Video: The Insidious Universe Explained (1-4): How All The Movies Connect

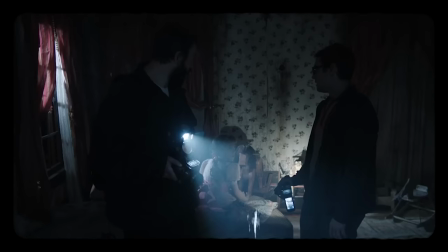8:11 Spex and Tucker are once again used for comedic relief, and I think for the most part their comedic moments are well placed,
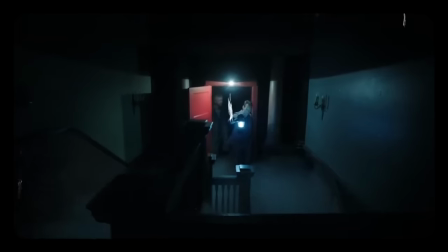8:18 but there's a few moments that kind of take away from the tension of the moment. The use of the further in this film is so incredibly well done.
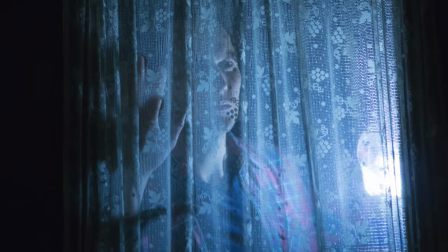8:26 It adds a ton of different dimensions to both this story and the grander story of the universe.
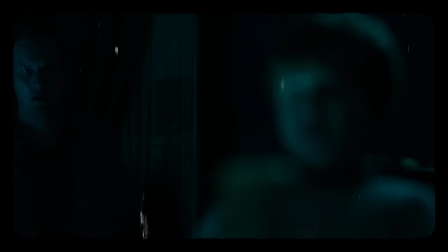8:32 I mentioned that not everything makes sense in the prologue of the film and that's because the modern day josh actually goes back in time in the further
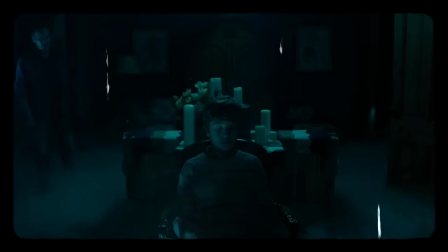8:40 to ask his past self more questions about the ghost that's haunting him this is a very cool scene and gives you a lot more questions about
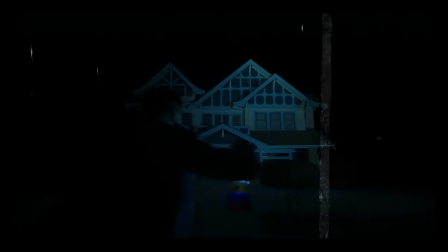8:48 the further but easily the best scene in the film is when josh in the further goes to visit the
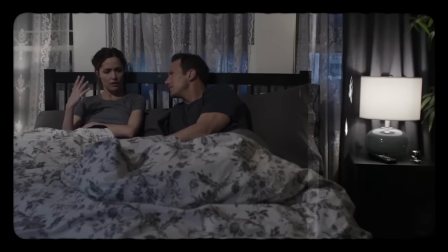8:54 house from the first movie and it explains a lot of the hauntings that we saw in that film In the first film,
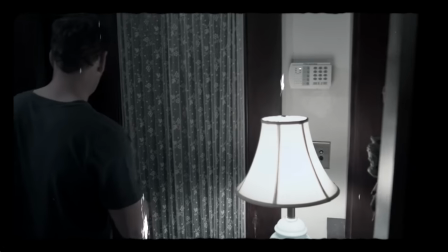9:00 these moments are your pretty standard horror movie moments. Josh goes to close the door, goes away, comes back to see the door open.
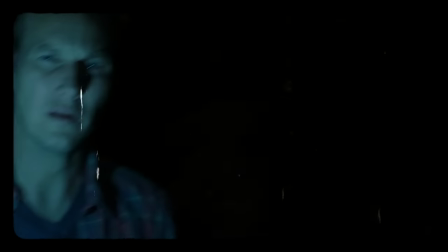9:08 Pretty scary stuff. But this film adds so many extra layers to both this sequel and the first movie.
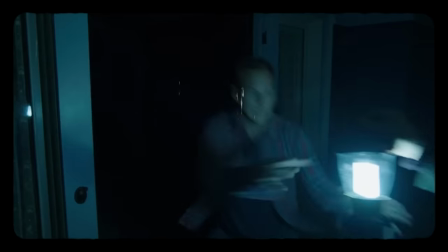9:14 This basically proves that time is like a fifth dimension in The Further, and that poses a lot more questions than answers.
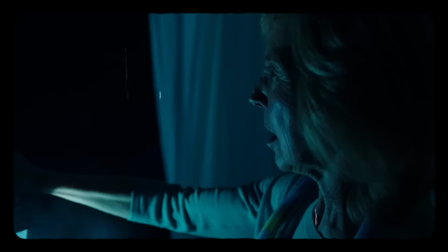9:21 There's also another moment in The Further when Elise comes in to save the day,
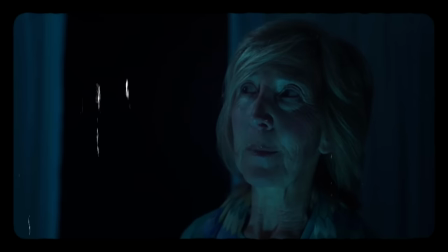9:25 when she explains to them that there's another place after The Further, a better place, but she's come back to help them since she heard them calling.
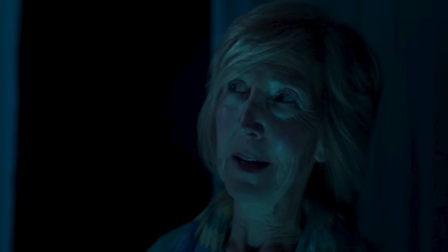9:33 This is obviously referring to some kind of afterlife, but it's not done in an overly religious context, and I like that.
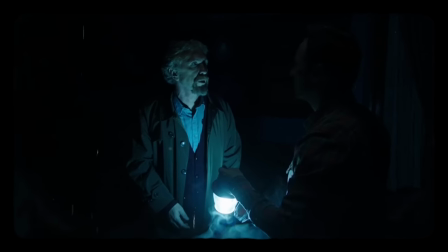9:39 Whether you're religious or not, I think we would all like to think that there's some kind of afterlife,
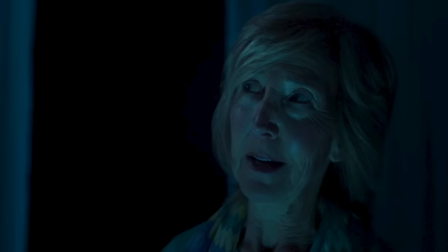9:44 and the further is not exactly that afterlife we're looking for, so this single line adds a lot to this universe and even more questions,
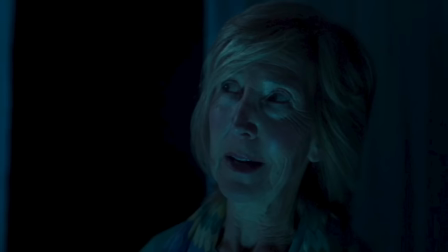9:52 but this one might be one of those times where questions don't always need to be answered.
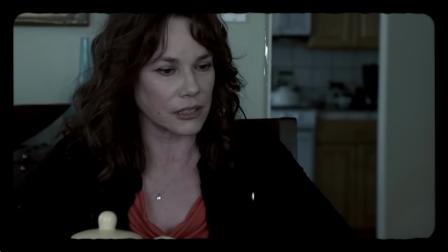9:57 While there's no jump scare on par with this one, in
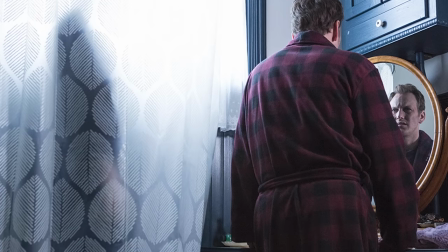10:05 this movie there's a moment that I think is even more terrifying without even needing to be a jump scare.
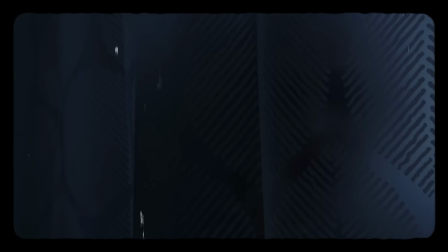10:10 Like I mentioned, there's something strange going on with Josh, and we don't really know what that is until about halfway through the movie.
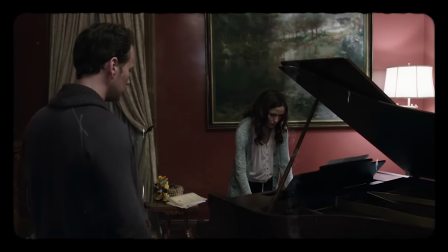10:17 But throughout the first half of the movie, Renee keeps hearing somebody play the piano,
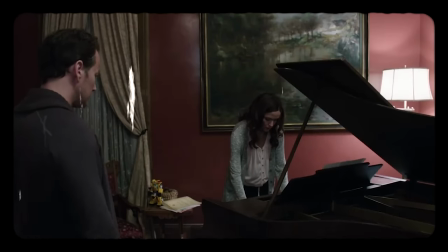10:21 and she realizes that it's the song she wrote for josh but when she confronts josh about this he
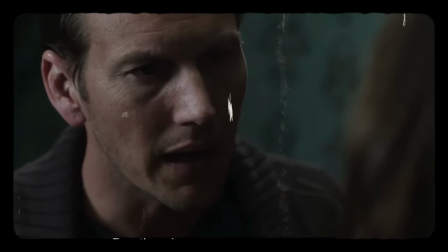10:28 has no idea what this song is and he kind of just brushes off the conversation we later see josh talking
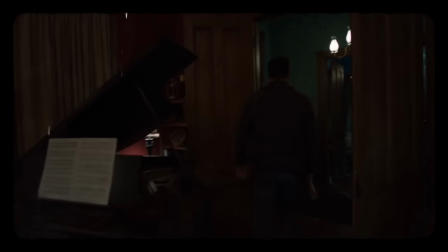10:34 to somebody at the piano for a minute before getting up to walk away there's a quick flash to the further where we see the real josh screaming for help
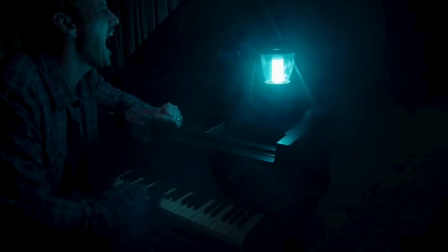10:43 and attention while playing that song on the piano this moment didn't make me jump at all but it sent shivers down my spine this
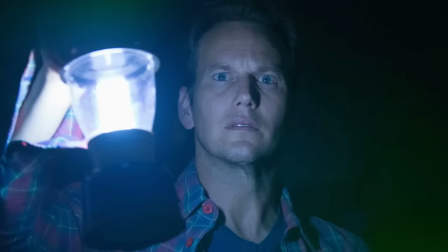10:51 was the first time that we actually see the real Josh in the movie, and to see him in such distress not knowing what he's gone through in the further,
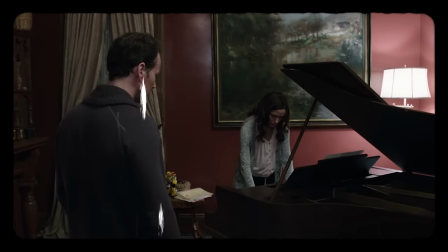11:00 and also knowing he's been trying to communicate with Renee for the whole movie, is deeply terrifying.
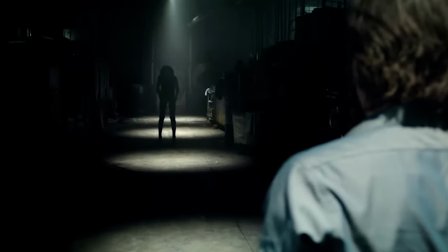11:06 There's a big rule in the horror genre that the more you show the monster, the less scary it is.
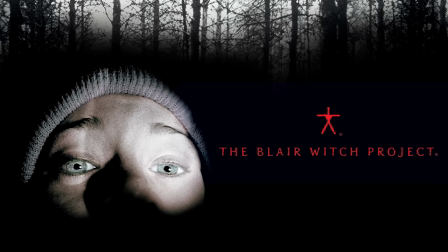11:11 It's why the first Blair Witch movie never showed the monster, because your imagination is far scarier than anything that any filmmaker could ever bring to screen.
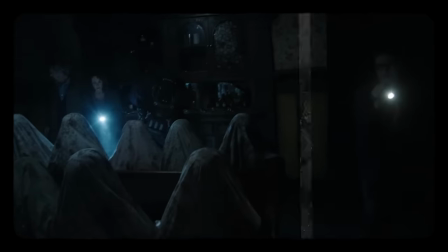11:21 The same rings true for this scene. The storyline was already split into two segments in this film.
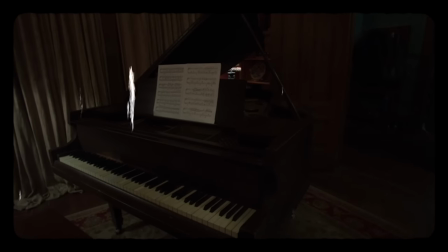11:26 If you added a third of Josh in the further, then this scene isn't very scary and it doesn't quite pack the emotional punch that it does right now.
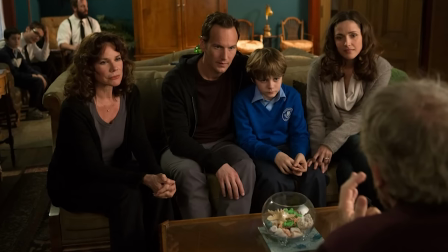11:34 Chapter 2 continues to develop these characters into real people that we can actually root for,
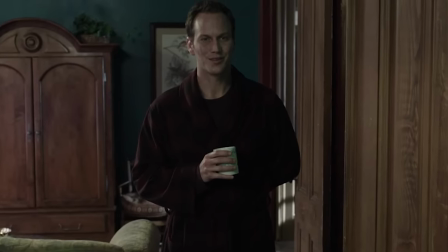11:40 maybe just because it's Patrick Wilson and I think he's a fantastic and supremely underrated actor,
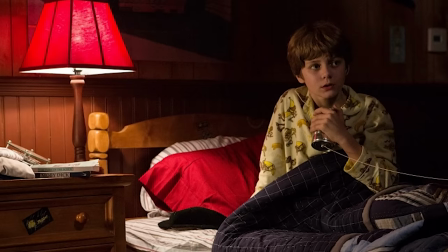11:45 but Josh is a very good character and an easy person to root for. Dalton also gets a moment to shine in a like revenge kind of way, going back into the further to get his father back, and this mirrors the ending of the first film really well.
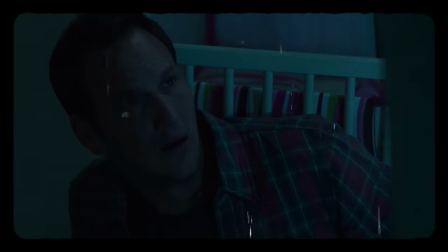11:59 Elise proves to be really popular, getting a moment to come in at the last second and save Josh and Carl, and for a new character, Carl is also a really likable dude.
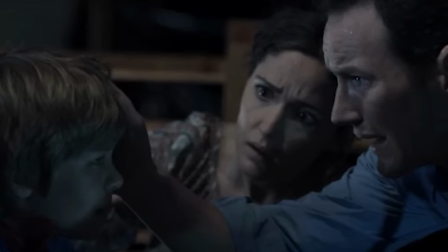12:08 It's very hard to make likable horror movie characters, but with both Insidious and The Conjuring, James Wan proves that he has the ability to do it.
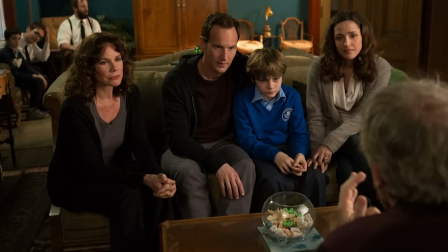12:17 The ending of the film is actually really beautiful.